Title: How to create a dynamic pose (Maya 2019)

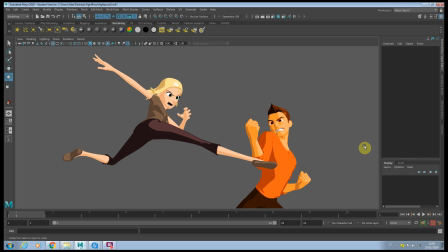(0:00)
Hello everybody, this is Alessandro and welcome to my channel. In this new tutorial I'm gonna show you how do I pose usually character for a dynamic pose like this one. Pose for me is definitely one of the most important things in animation. I always feel like that if we don't do a good job as animator to make a good pose,
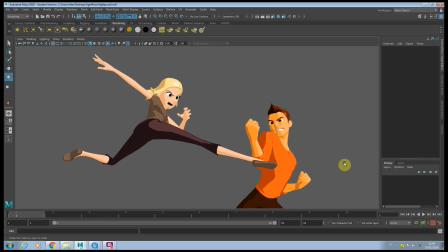(0:18)
to sell our own idea, the acting choice, the idea that we wanna sell to the audience, everything else actually almost doesn't matter, doesn't matter your secondary acting, doesn't matter your arc, doesn't matter how much you're polishing your own animation, if the pose that you're selling are not really good and strong.
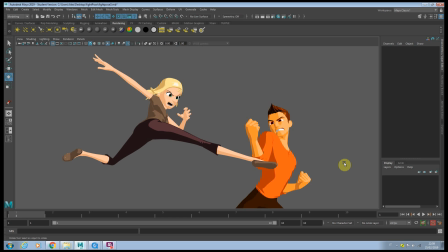(0:34)
So today I'm gonna show you my approach, how I'm gonna make this pose really dynamic and strong.
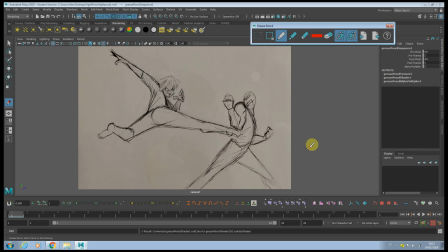(0:39)
Before I post the 3D character, guys, I just wanna talk to you about it, like how did I did this sketch and what was going through my head, and what did I wanted to achieve and exactly why I did some choice, so you guys can better understand my thinking process.
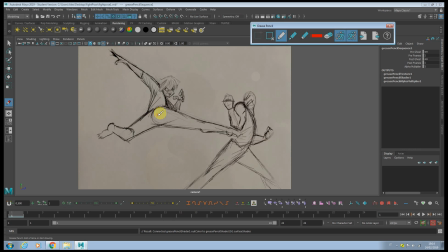(0:55)
So first of all, when I approach like a sequence like this, it's not just about like having this character kicking the other one and this one is parry. So if you can see this line of action here, everything is converging to that point, okay?
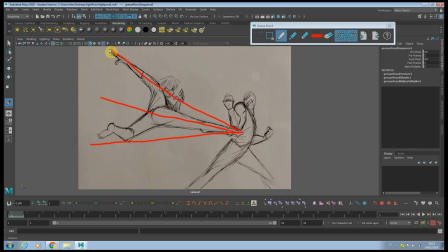(1:11)
And this is already a strong selling point because we are going from this largest area here shrinking to this one, and that was really making the pose really dynamic, okay? And another thing, if you can see, I lowered the hip towards this direction, but the shoulder, actually, I'm going to the opposite, okay?
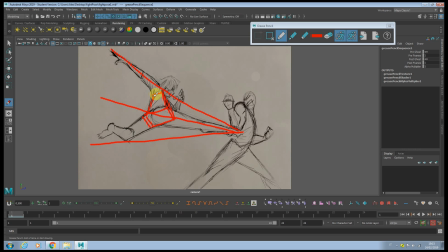(1:32)
Always having like a strong twist between your torso and your hip, especially when you're having like a strong gesture like a kick or something like this, is gonna make your pose more solid and also balance as well. Now, if we took a look, for example, this other character, of course, we have a nice line of action going from the spine to the leg, as usual.
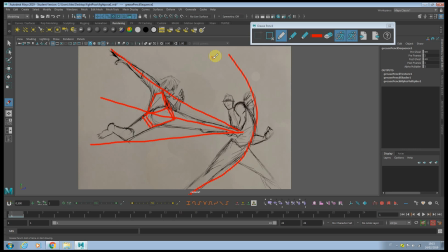(1:51)
But I wanted to break this line here, you see? Almost those lines converging always to this point. And of course the leg as well, okay? So as you can see how everything is focused here on the foot.
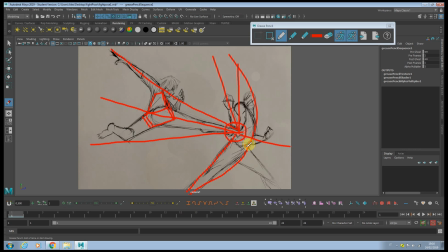(2:10)
So all those elements are not done by accident, and that's why I think this pose will look eventually so appealing. A few other things I want to mention about is like how the shoulder here is kind of overlapping the face of this character, okay?
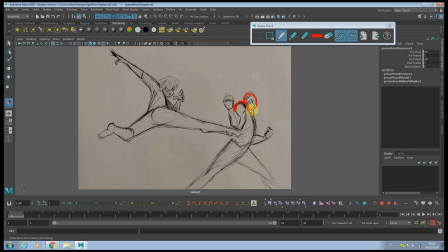(2:25)
Usually when I have the shoulder like going higher and framing part of the face and hiding it, it's always giving me like a sense of tension. And also here, same, I wanted actually to bend the fist, and breaking the line of action of the arms.
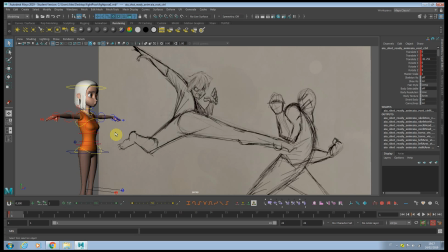(2:41)
I'm gonna start to pose the female character first. And one thing I wanna mention, guys, in order to pose a character really fast, I go by hierarchy, okay?
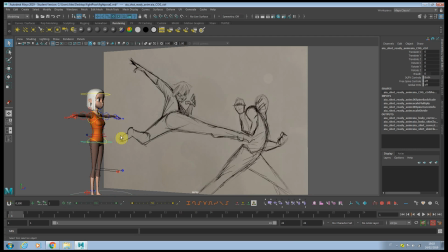(2:49)
And what does it mean exactly? It means that I focus on every single section. For example, the first thing I'm gonna do is like pose the root in the right spot, okay, the hip here. Then I'm gonna focus on the line of action on the leg and the foot, okay, for both of them. I'm gonna focus only on that one.
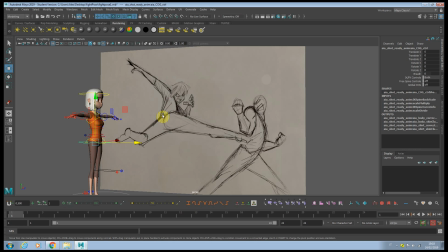(3:04)
I won't care at the moment of the spine, the face, the arms, everything else. I will try to pose the hip and the legs as best as I can to match the drawings, okay? And until the moment I won't think about the rest of the pose. Once I'm happy with that result, I'm gonna focus on the spine and the head, no face yet. Once the spine and the head is done, I will focus to both arms.
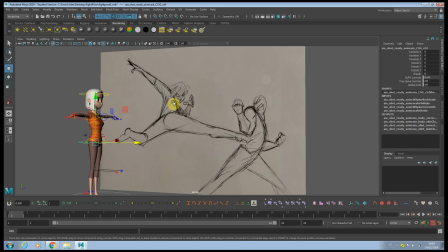(3:23)
And again, once I'm doing those things, I don't care about, go back and readjust the leg, go back and readjust the hip, Again, I'm gonna have a solid pass on the overall pose. And then once I'm happy, then yes, I can go back and tweak it a little bit and start maybe to do the face and so on.
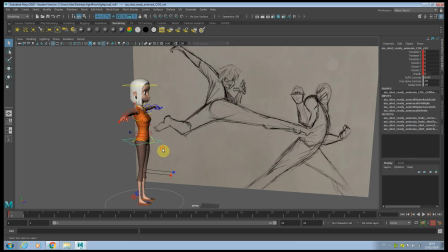(3:38)
Okay, let's start to pose the character now.
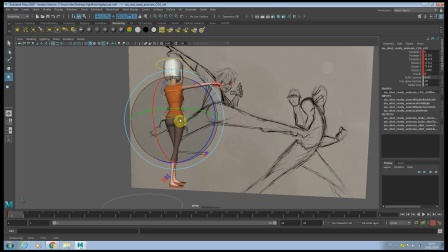(3:45)
As I mentioned before, guys, we're gonna start the root.